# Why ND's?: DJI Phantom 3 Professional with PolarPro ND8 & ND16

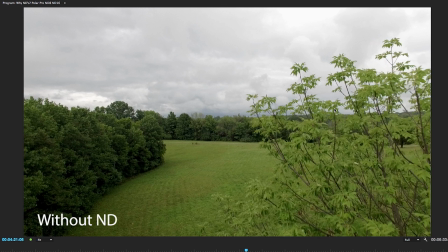(4:16)
These leaves are pretty crisp and clean all the way through and that's because that's on the auto mode
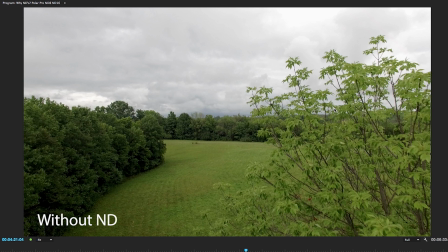(4:21)
with no ND filter so the shutter speed is probably a thousand something like that 800 to a thousand.
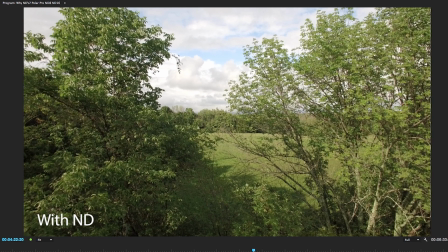(4:27)
Now if you go to the next shot this is with the ND filter. This is using the ND16.
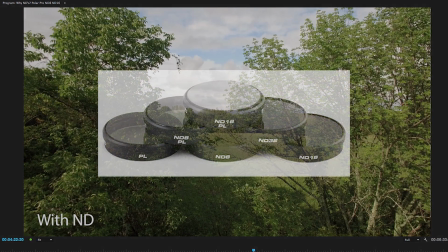(4:32)
And by the way, for this test, the ND filters for the Phantom 3 that I'm using are the Polar Pro ND filters.
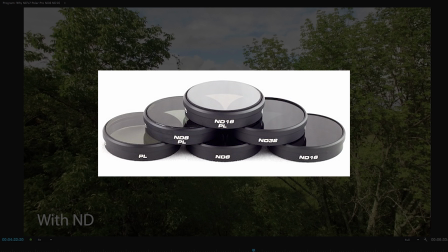(4:39)
And this is the new set that they came out with about, I think about a month ago. The first set they had issues with and they absolutely, they didn't just fix the problem, they actually redesigned them.
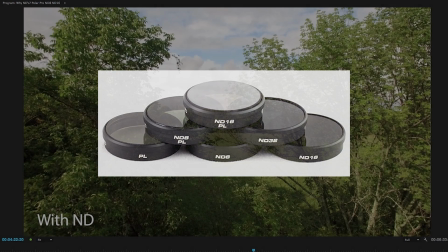(4:52)
So, this is the updated set of ND filters that seem to work much better than the first set.
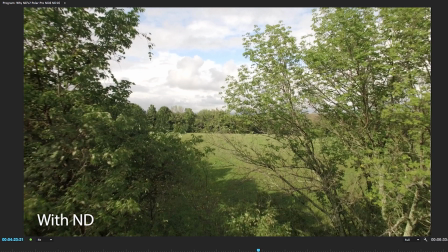(5:00)
So, you'll notice that with this ND filter on, as I'm flying by, I'm hitting play and pause.
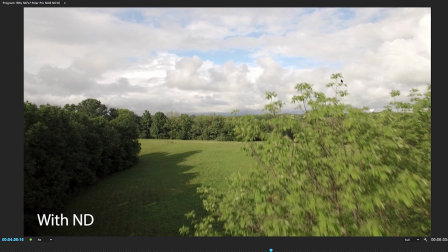(5:09)
Now, look at these leaves. This is what you want. And the reason is you get a much, much, much more natural, organic feel to it. When I play the example video and render it right after this, you'll see what I mean.
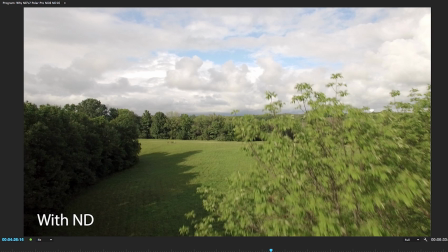(5:25)
You'll see the movement is much more fluid, whereas backing up here, the movement on this shot,
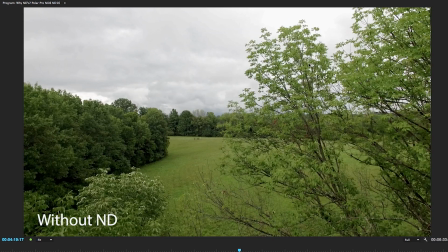(5:31)
where frame by frame, everything is perfectly in focus, even here and here.
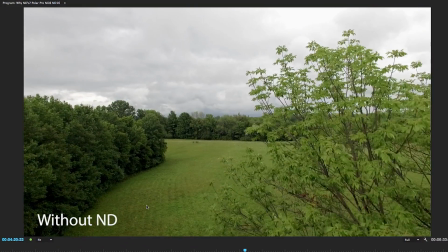(5:38)
You can see all this stuff is just crisp and clean, almost like a photograph. You almost get this strobe effect to the motion.
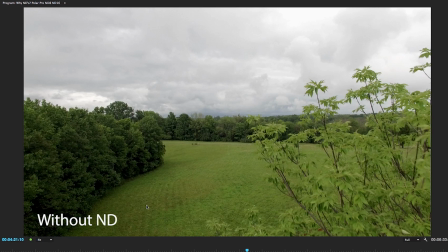(5:47)
It's almost like a flashing strobe effect as it goes by compared to the natural movement.
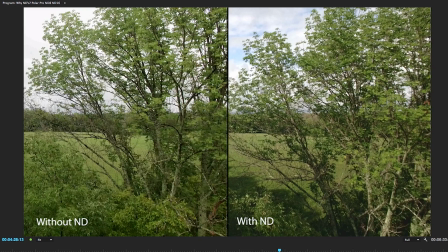(5:52)
Now let's put them side by side comparison. The same shot, I tried to fly the exact same pattern. It's a little bit off, but you get the point.
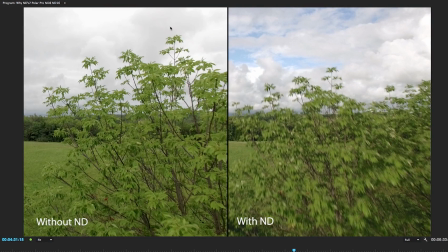(6:03)
And we pause it right there. Without the ND filter, look at this. Crisp and clean.
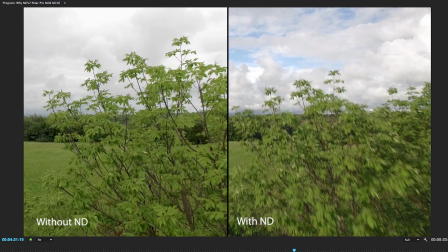(6:09)
It gives you that real choppy, stuttery motion. And then with the ND, look at that. This beautiful blending of the pixels that your eye, most consumers eyes, if they don't even know anything about videography and how it's done and shot and that kind of thing, which isn't really important,
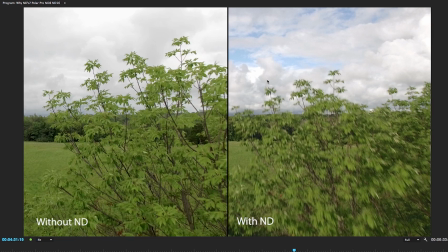(6:27)
it's more pleasing to the eye to see motion done in this way with that golden rule of the shutter speed being double your frame rate.
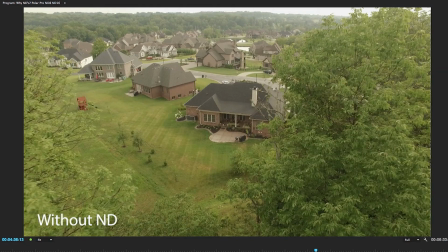(6:39)
The next test is the same thing, I'm coming down toward the house here,
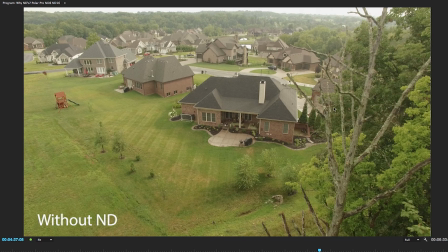(6:44)
and you've got this tree that goes by, crisp and clean even though I'm moving by it pretty fast.
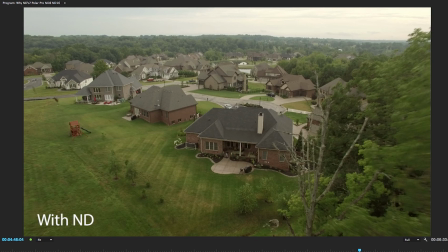(6:51)
Same shot with the ND filter, and you'll notice,
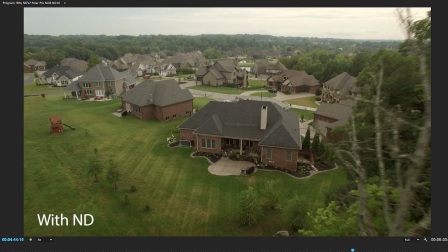(6:57)
now see that, look at that branch, and then in the comparison, you can really see the difference.
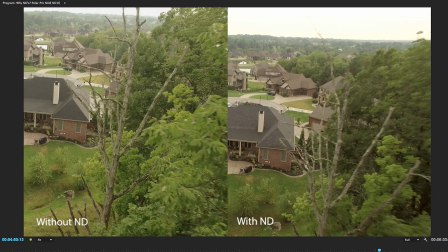(7:07)
So, I'm going to let the video run really quick, this segment, as I said, since it seems to stutter and lag a little bit with the screen recording. But I'll let you check it out and I'll be right back.
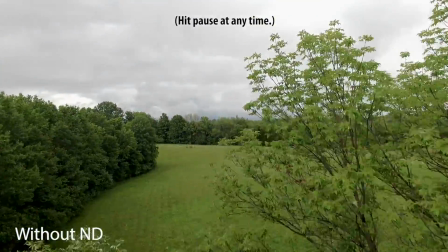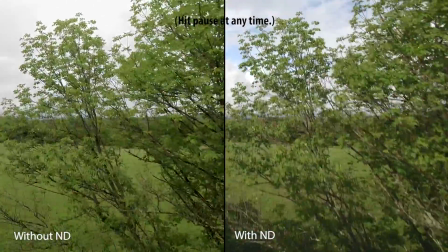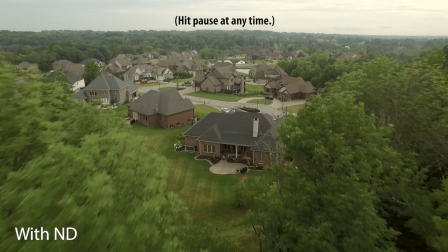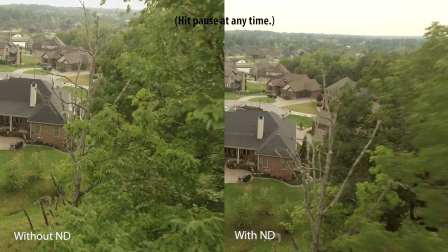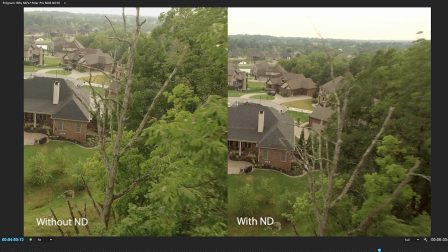(7:58)
So I hope this helps everybody out and gives a better understanding of why an ND filter is not just important, but it's a necessity for any kind of aerial videography that you wanting to have a more natural organic and cinematic feel to it. Thanks guys for watching.
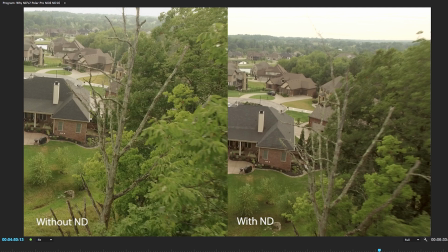(8:14)
Please subscribe and please comment below if if there's anything else you want to learn or wondering about or have suggestions on maybe the next tutorial or video I do.
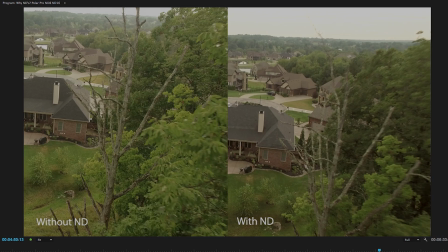(8:24)
Thanks again. Have a great day.